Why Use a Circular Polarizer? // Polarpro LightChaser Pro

This video is sponsored by PolarPro. What is up, you wonderful people? My name's Cody Wanner. Welcome to chilly Grand Rapids, Michigan. I'm here visiting my buddy Dave for his birthday.
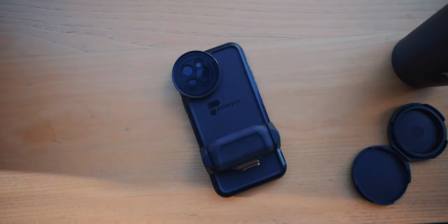Let's talk about the new Light Chaser mobile photography kit from PolarPro, and specifically circular polarization. Why you should use it, how you can use it to get the shots that you wanna get. Let's go.
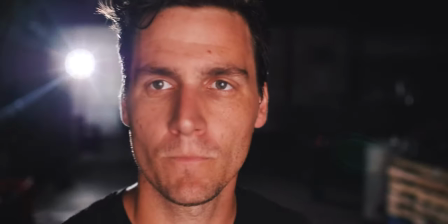Okay, three things I wanna talk about with circular polarization, but before we do that, Let's talk about this light chaser kit. It's a case, it's a grip, and then it's this set of filters. I'm gonna specifically be talking about circular polarization because it's something that I didn't understand for the longest time, and I want you to understand it.
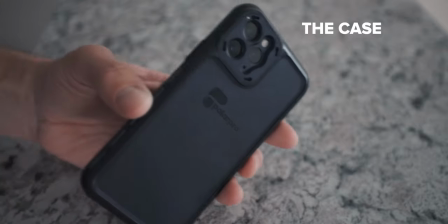But first, the case. Cases are important. Just not in that they protect your phone, but in that they need to feel good, they need to look good. You need it on there to attach your filters onto your phone, but the most important factor is the swipe up from the bottom, super crucial for me. I hate when a case covers up that bottom because then I can't swipe up with my thumb, right? And there's like it just throws everything off so crush it on the case Polar Pro Secondly when you take a look at this grip it's got a couple things going for it a it's big it sticks out It's really easy to hold on to with your fingers You can put it at different
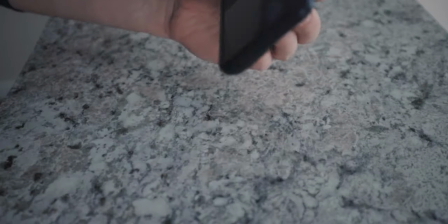points along the phone so that whether your hands bigger or smaller just however You want to hold it?
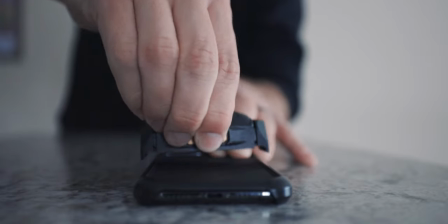I like that the actual attach and detach The patch mechanism, the fact that it's a physical thing that clamps onto the phone is cool.
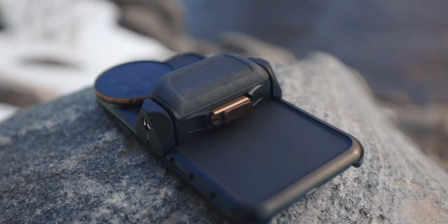I'm glad it's not magnetic because it feels like it's really snug on there. Like when you're holding it, you feel like you're holding a camera, which is a cool feeling.
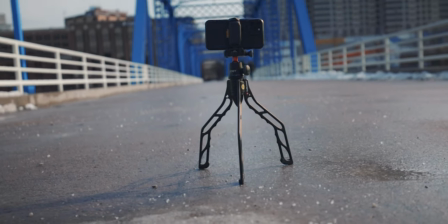It's got your traditional mount on there. Two of them, one on the top, one on the bottom. Put it on a tripod. You can screw an accessory on there if you wanted to put a mic on your phone or something like that. So if you care more about the variable ND than you do about the circular polarizer, A, you should probably watch this because you might not know how to use a circular polarizer to get what you want to get. But B, you can go and watch Zach Ramellon's video. He's got the variable ND and he's making a video about that. When you think of a circular polarizer, you most likely think of the ability to get the sky darker in your shots that includes sky and something that's not in the sky.
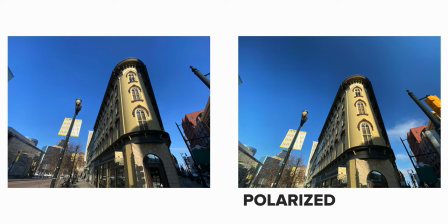In the shot, you can see without the circular polarizer, even with all of the iPhone's ability to do like crazy HDR and stuff, the circular polarizer really makes the sky pop out and makes that building pop.
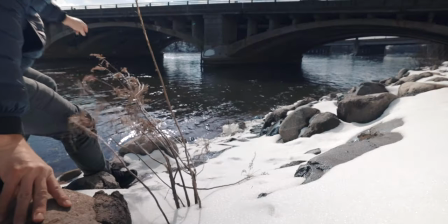The two other ways that you might not have thought about or maybe never learned about, have to do with reflecting light.
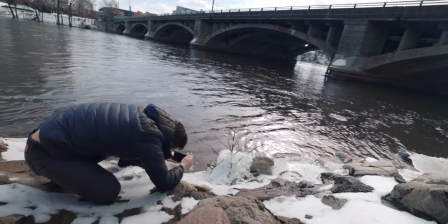So I'm here on the river, there's a cool icicle situation happening that I'm gonna take a shot of,
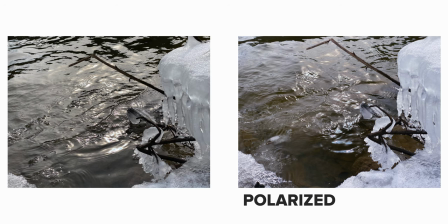and you can see one gives you a lot of reflection off of the top of the water, but with the circular polarizer,
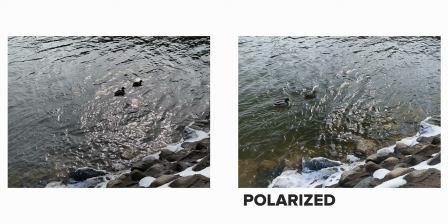you can choose whether you want that reflection off of the top of the water or whether you wanna be able to see into the water so the light's not as distracting. Anytime there's light bouncing around, a circular polarizer allows you to choose what light you want to be entering.
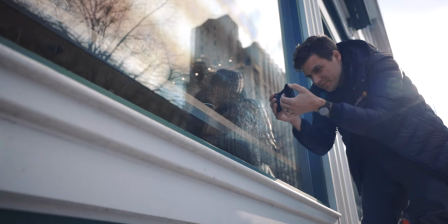One of my absolute favorite things to do is shoot through glass. I just love the way the reflections play. I love kind of, it gives you that sort of what's going on here look in your shot.
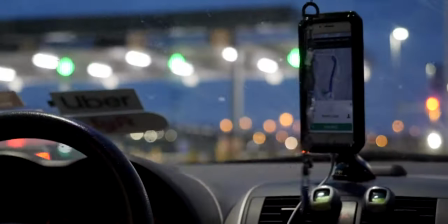Some of my favorite photos I've ever taken were down in Nashville with Bobby Hicks and we're shooting through glass, super long lens. Those are great shots, but they're incredibly hard to get because we had to keep trying to find places where we could hide whatever we didn't want to be reflected. You're repositioning, you're re-angling.
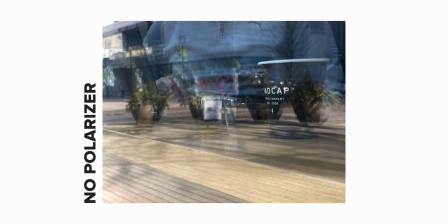With the circular polarizer, you can choose, you have a lot more control about what light you're letting in to the sensor.